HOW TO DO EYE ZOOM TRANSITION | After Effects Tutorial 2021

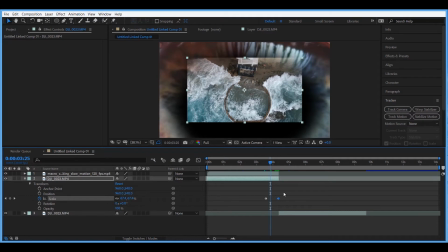505s
don't worry we're gonna fix that right now what you want to do is offset the last keyframe
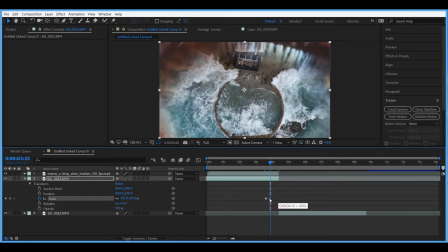511s
bring it back close to the first one until we have something that works still
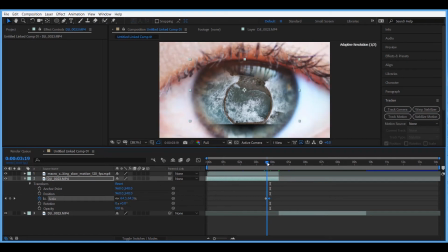521s
a little bit off i want to move it a little bit more to the left until it fills up the eye
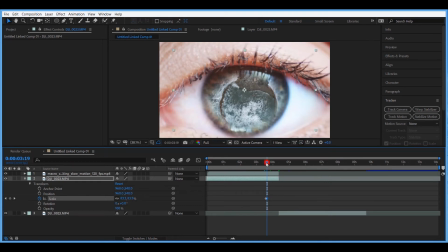528s
just like this and now we have something that looks like this looking
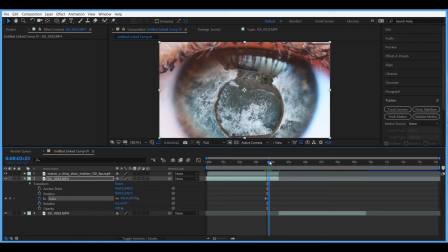536s
a little bit better yes let's
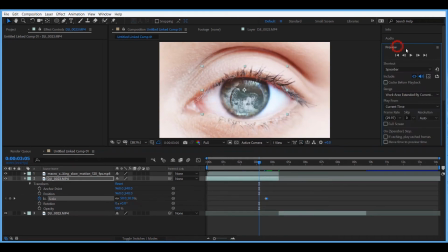546s
play it back let's see it's looking good we still have some stuff to do let's tweak it a little bit more to make it look better
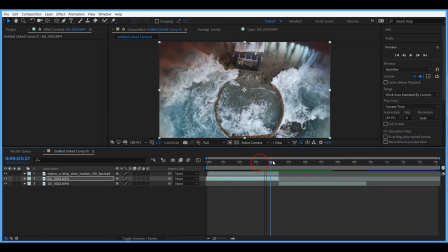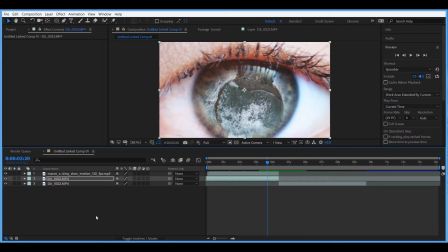all right so now we're gonna select these three clips right click
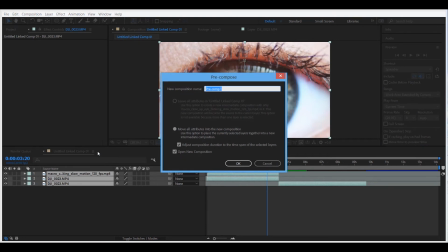579s
pre-compose click ok go
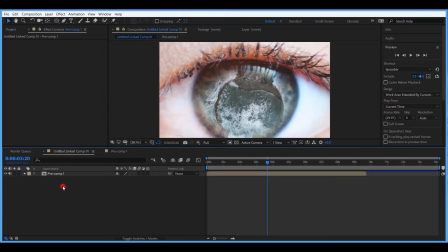588s
back to the main composition now
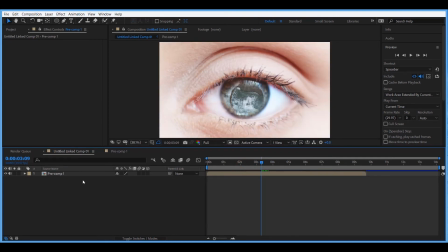595s
we have a pre-comp that looks like this we're gonna go ahead to effects and we're gonna look for one effect that is called optic
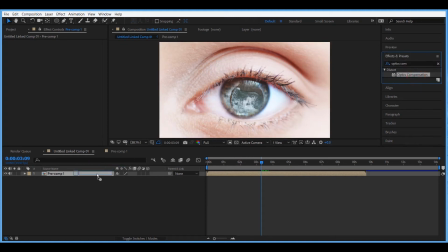608s
compensation we're gonna drop it on our pre-comp and we're gonna go to the moment where the transition is at peak which is right
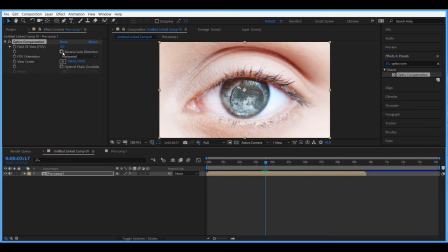624s
here we're gonna invert this option here and then we're gonna open up the stopwatch right here for the field we're
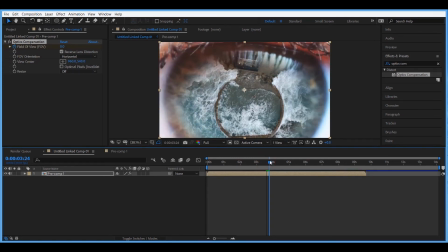641s
gonna move to the moment where the transition is happening and we're gonna increase the value here
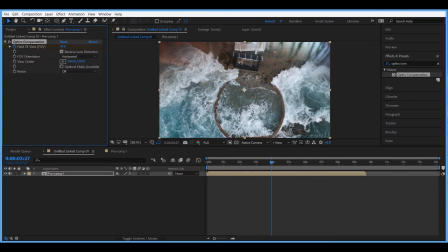649s
so we're gonna get this warping effect which is gonna sell out this transition let's open up here in the bottom so we can see better what we're doing let's
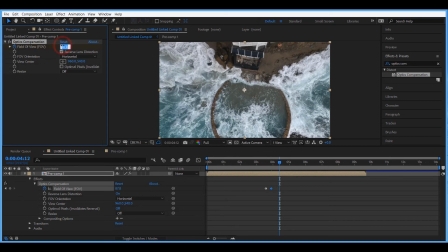669s
move a little bit forward and now let's bring it back to zero so
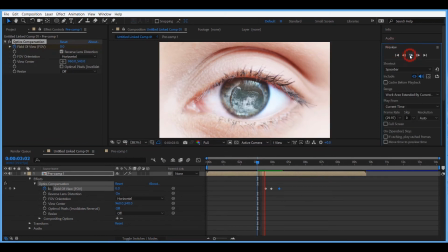678s
if we play this we're gonna have something that looks like this we have the warping effect
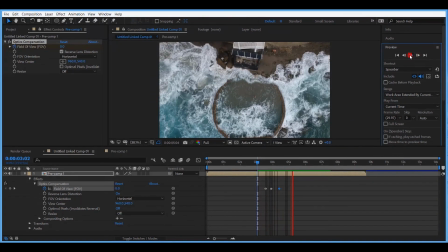686s
that represents the moment when the camera is passing through the eye it gets that distortion now
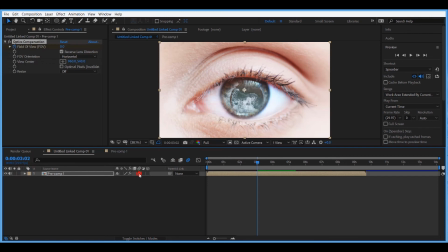696s
to finish it up let's activate motion blur for the composition and for this clip let's
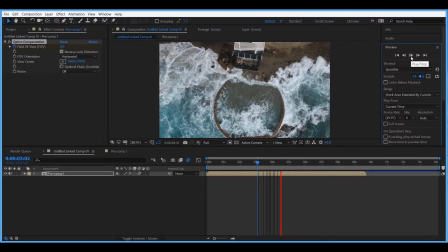702s
play it back again here we have it so
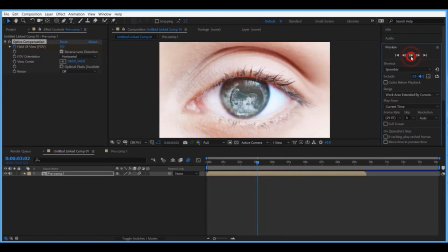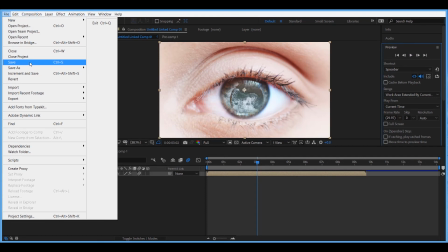713s
now let's go ahead and save this and
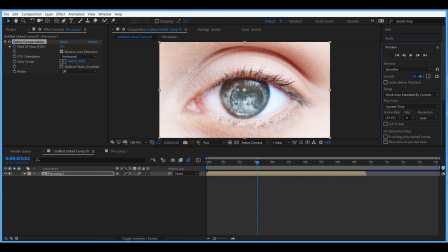719s
the good thing about the dynamic link is that whatever you save in After
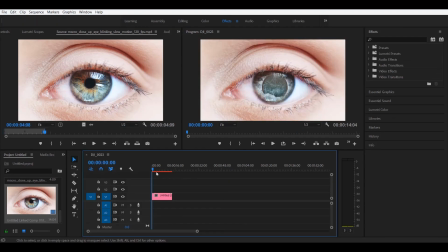723s
Effects if you go to Premiere Pro the changes will be applied there too what you want to do now is right click render
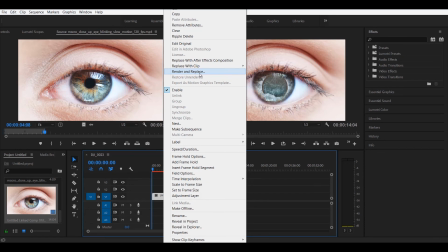735s
and replace choose that option click